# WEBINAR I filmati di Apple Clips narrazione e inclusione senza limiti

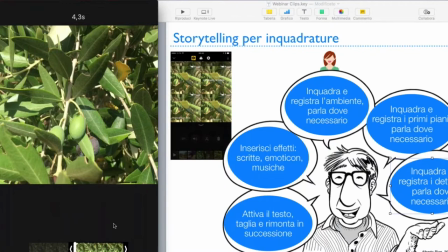(32:37)
Quindi esempio che vi mostra come noi possiamo evitare di pensare a costruire subito un buon materiale e invece registrare un sacco di cose per offrire poi al montatore, che poi siamo noi stessi o il nostro gruppo di studenti,
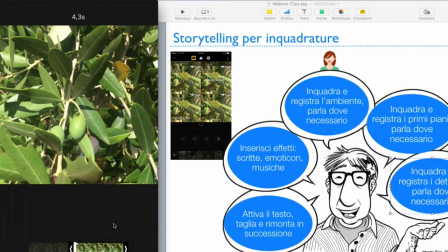(32:56)
cioè loro stessi, le risorse necessarie per tirare fuori una buona storia.
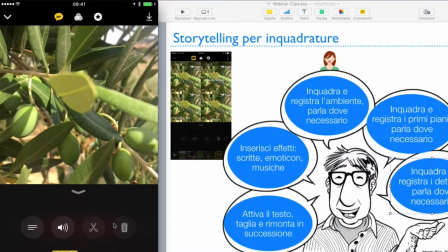(33:07)
E naturalmente il montaggio poi è avvenuto trascinando i clip nelle diverse posizioni.
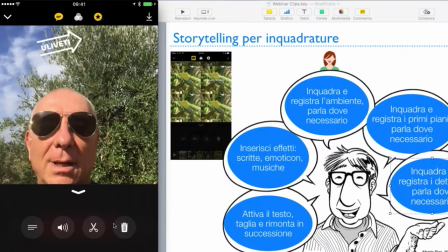(33:14)
Quindi si parte da una presentazione, poi c'è una panoramica,
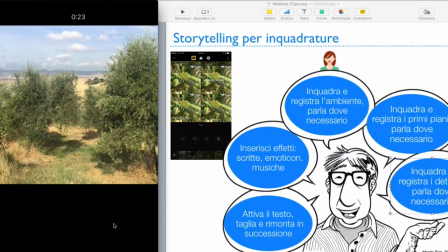(33:20)
questa panoramica è muta e quindi la musica sale durante questa panoramica.
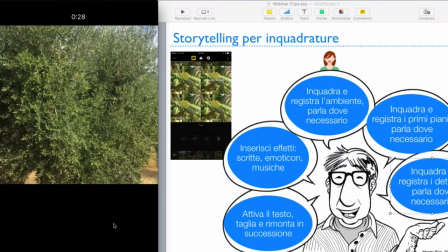(33:25)
Quando la panoramica finisce, inizia lo speaker, eccolo qua.
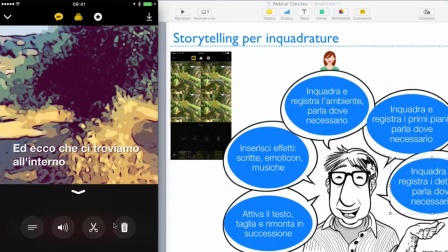(33:33)
Perché ho inserito questo effetto, che è un effetto di comics, all'interno di una sorta di documentario, seppur simpatico e divertente? Perché sono due linguaggi diversi.
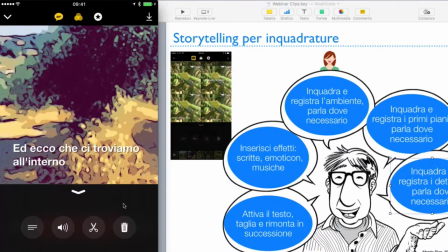(33:49)
Punto numero uno: è vero che sono due linguaggi diversi, ma è anche vero che oggi i linguaggi si possono mescolare. E voi avete visto che non dà fastidio questa commistione.
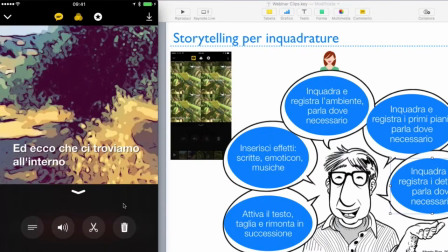(34:01)
È una pratica che si può applicare, naturalmente mantenendo un certo gusto, un certo stile. Ma la vera ragione è un'altra. Era che
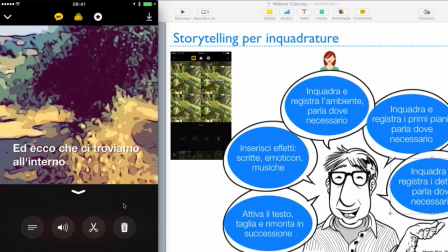(34:15)
questa ripresa, per qualche motivo, probabilmente una disattenzione, dovendo pensare a diverse cose, è venuta sfocata. Non è possibile raddrizzare una inquadratura sfocata.
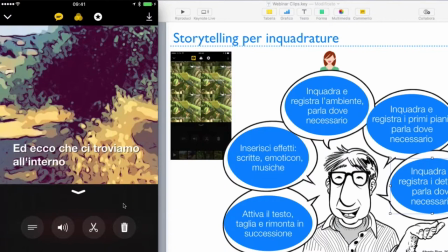(34:31)
Possiamo illuminarla, possiamo togliere luce, fare un sacco di altre cose, ma quando una immagine è sfocata, è sfocata. Quindi, per non buttarla via, perché sarebbe mancata una rappresentazione ambientale, ecco,
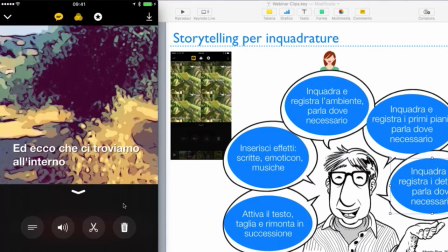la rappresentazione con il parlato, perché era legato a questo clip, ecco che l'abbiamo trasformata in questo modo.
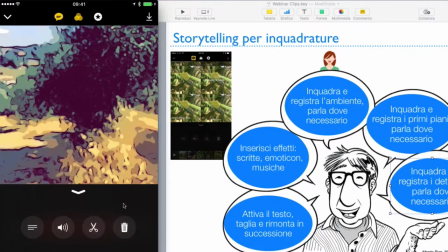(34:58)
E basta, poi via via siamo andati avanti a costruire la narrazione. Allora, diciamo, la storia, la regia, la storia, il montaggio si svolgono contemporaneamente nello stesso identico luogo nel quale noi ci troviamo.
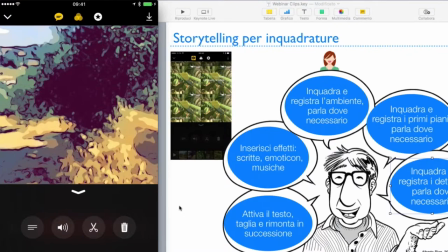(35:18)
Il principio è forniamo tutto il materiale necessario, quindi pensiamo prima a tutto ciò di cui abbiamo bisogno e lo facciamo e lo rifacciamo e poi scegliamo.
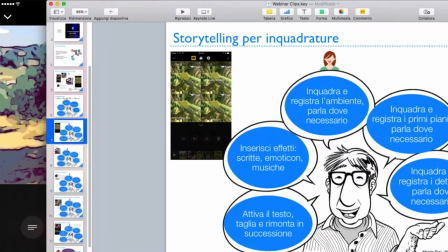(35:30)
Penso che sia chiaro e spero che possiate seguire. Dice Sonia, in questo caso è già un'idea di partenza? No, assolutamente no.
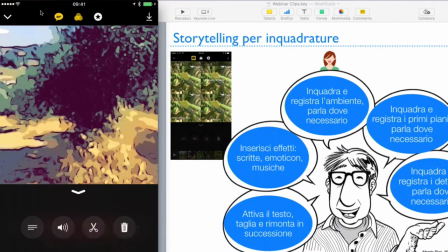(35:43)
Per esempio, mi trovavo in questo uliveto e mi è venuto in mente di fare questa cosa. Perché bisogna lasciarsi colpire dall'ambiente in cui ci si trova. Anche quando con i vostri ragazzi voi preparate un'uscita didattica, per esempio,
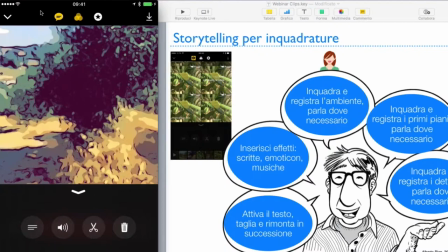(36:01)
vedrete un museo che magari avete già conosciuto virtualmente nelle varie stanze. Ma voi non potete mai sapere che tipo di emozione può suscitare nei vostri studenti e soprattutto da dove parte questa emozione.
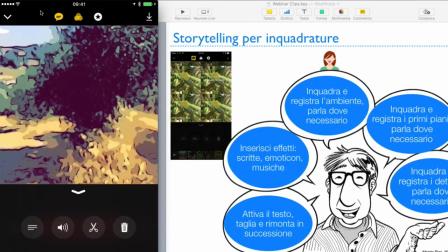(36:16)
Allora, pensate che l'instant storytelling potrebbe proprio avere a che fare con questa emozione. Qui si apre un discorso che dovremmo portare avanti a lungo perché riguarda il che cosa si racconta.
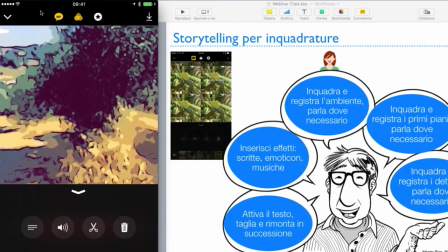(36:31)
Si raccontano emozioni, sentimenti, si raccontano i contenuti, eccetera, eccetera. Chiudiamo questa parentesi e prendete per buono quello che vi dico.